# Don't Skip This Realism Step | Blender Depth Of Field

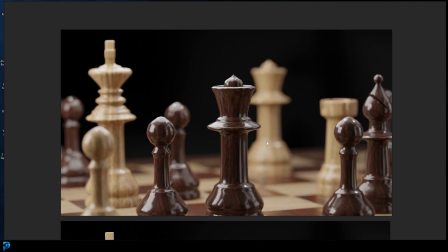(0:00)
In today's Blender tutorial, I'm going to be showing you one of the most overlooked things in Blender that people oftentimes don't use to add extra realism to their renders.
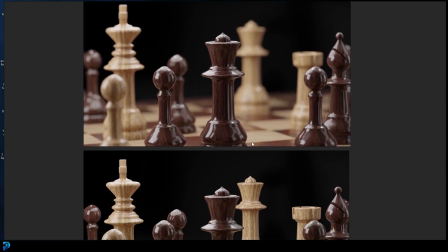(0:08)
Now, here is an example I'll quickly show you. This is a render of the exact same scene, which we'll get to in a little bit.
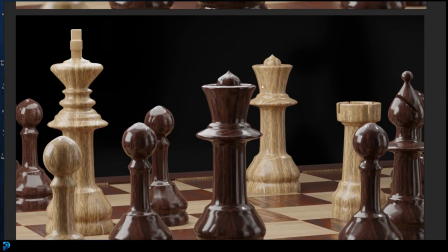(0:16)
But you can see here, this is just a scene where the focal length is really large and the camera is up close to a chess piece here.
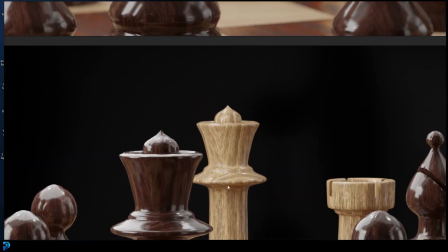(0:23)
But you can notice all the other chess pieces are just as sharp. And this is actually really breaking the realism.
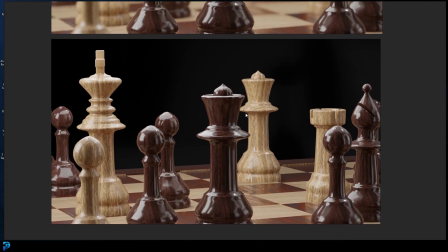(0:31)
Everything being this sharp with a focal length like this, this close in, just doesn't make sense to the brain.
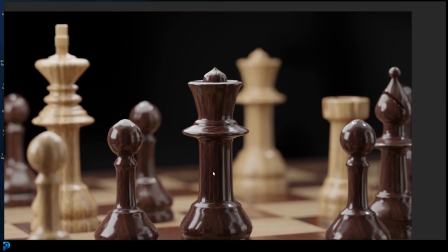(0:37)
However, with a focal length enabled and a focal point, we can see here that this is now sharp,
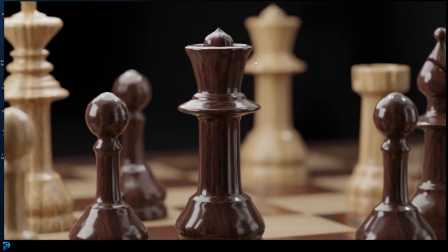(0:44)
this piece in the middle, and over here, the ones in the background and even some of the ones in the foreground are a little bit blurred.
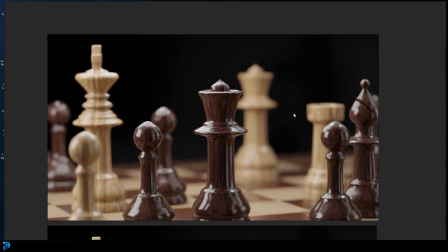(0:52)
And just this really simple thing that you can enable and use can make a really big difference to the realism of your scene.
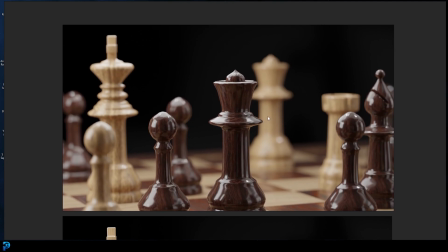(1:00)
Now, before I show you how to set this up in Blender, which is really simple, I'll quickly just show you some other examples.
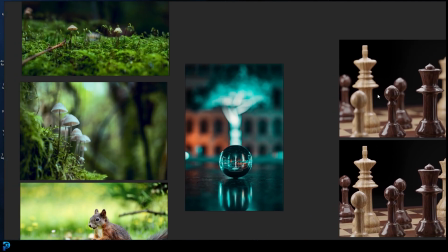(1:06)
You can see here on the side,
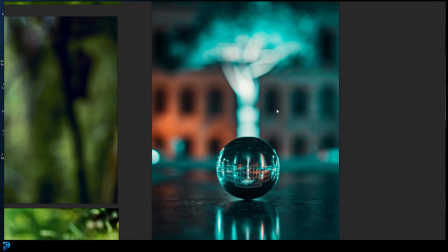(1:08)
I have some examples of where the sort of depth of field really adds more realism and artistic flair to a render.
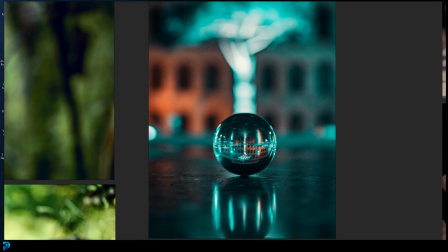(1:15)
So here we have this shiny orb and the camera's focusing in close on it.
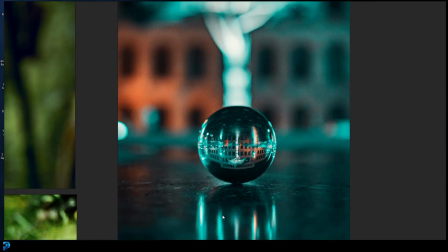(1:20)
It has really big focal length. And we have this nice soft focus in the foreground and the background.
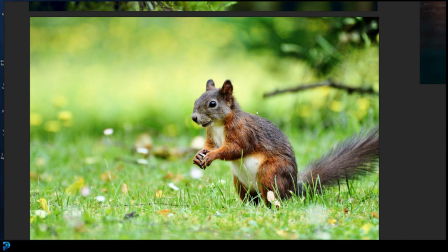(1:26)
And the same thing in this one here of a squirrel, which zoomed right in looking at the squirrel, and it has this beautiful sort of soft focus effect here in the foreground and the background,
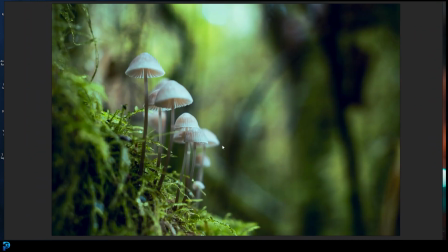(1:38)
and we kind of see the squirrel here. And the same goes for this one here with some moss and some fungus.
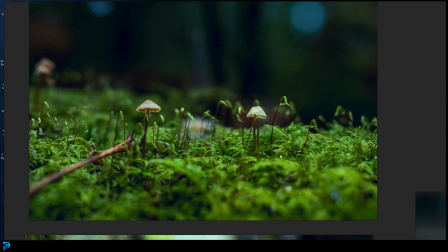(1:44)
And you can see over here, a lot of these photography shots that you get in like forests are really good examples of this.
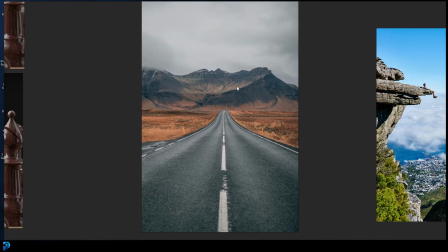(1:51)
Now, here are some areas where we don't observe this as much, and that is with large open landscape shots.
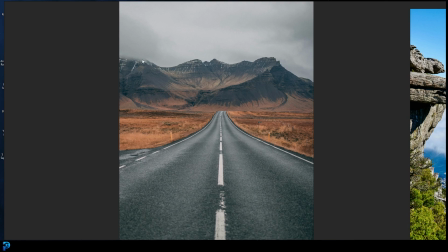(1:57)
So here we can see the camera is seeing a large landscape and there's not really anything really that close to the camera.
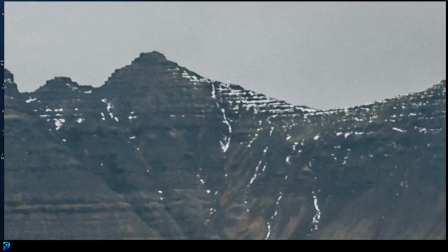(2:04)
Therefore, everything is relatively sharp. You can see here, even the background, we're seeing a lot of sharpness, and even here in the foreground,
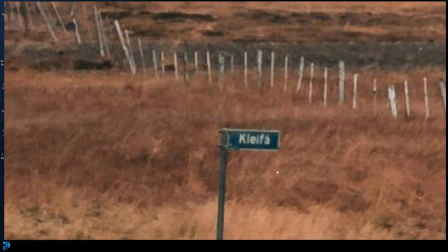(2:13)
and even here in the middle, you can see everything is kind of sharp.
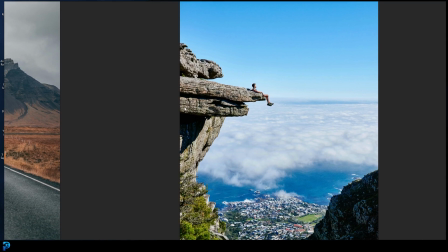(2:17)
And the same goes for this shot here because it's a larger shot and the camera isn't really close up as well.
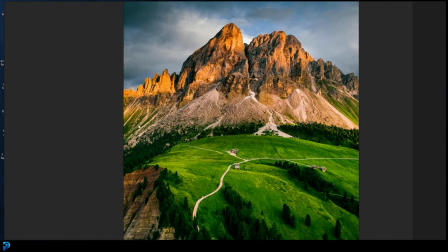(2:24)
Here is another example of a large landscape. You can see everything is really sharp.
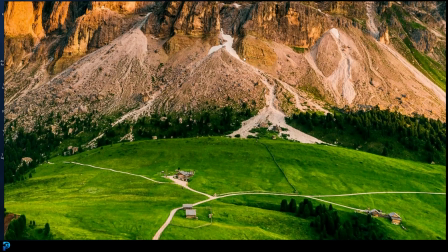(2:29)
So it's more going to be in situations where you have a larger focal length and you're up close to an object, kind of really looking at it.
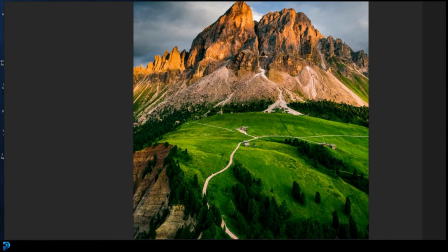(2:38)
So let's jump into Blender and I'll show you how simple it is to get this beautiful depth of field effect in Blender.
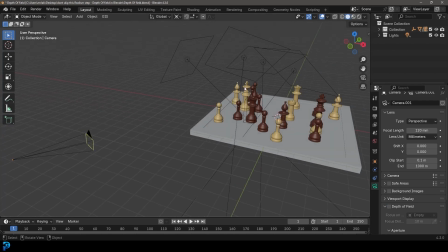(2:44)
So what I have here is just a chess set scene from a tutorial I did a few years ago, which you can find on my channel, by the way, if you wanted to make this exact scene. But here I'm just using it to demonstrate. I've got a camera, and this camera, if I select it and I go over to my camera settings, you can see it has a large focal length.
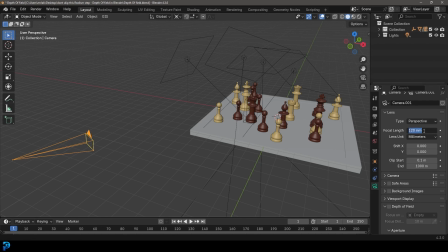(3:00)
Now, by default, I think Blender is 35 or 55 with the focal length.
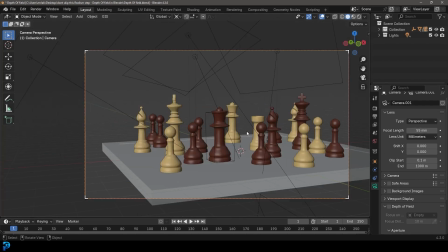(3:05)
So with that sort of focal length, you see more of the shot. It's a wider shot.
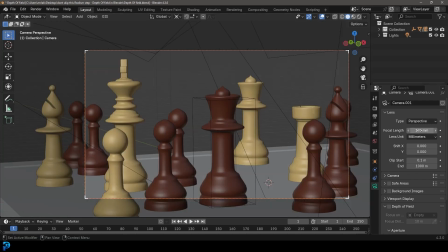(3:11)
However, with something like 120, which I've got here, it's really kind of zoomed right up close. And I kind of want to focus on this piece here.
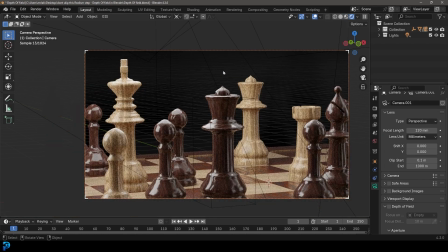(3:19)
So if I were to actually go Z and go rendered, just with the default camera here, you can see this is the issue. Everything is looking really sharp. So a very simple thing to do is with your camera active in your scene, you can simply go to your camera settings of your object data properties, and just go down and you'll actually see there is an option called depth of field.
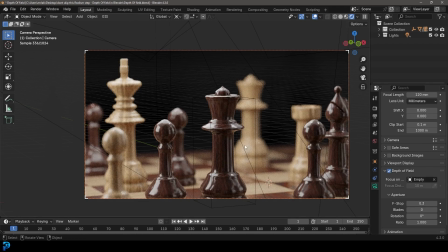(3:38)
Now, for me, you can see depth of field appears here because I've already gone ahead and selected an object.
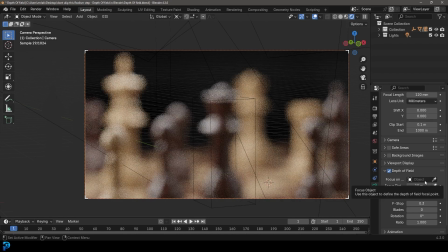(3:44)
But for you, you'll come over here and you'll see it just gives you the option to select an object and your f-stop will probably be a larger value, right?
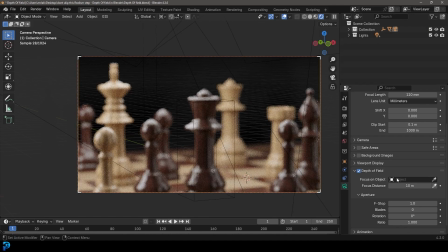(3:53)
So what you're going to do is you're going to come here to the focus object, the focus on object here, and you can click on the little eyedropper and you can select any object. So I'm going to click on this piece here, which I want to focus on. And also, if you wanted to, you could actually just come here and click and search and find whatever object you want.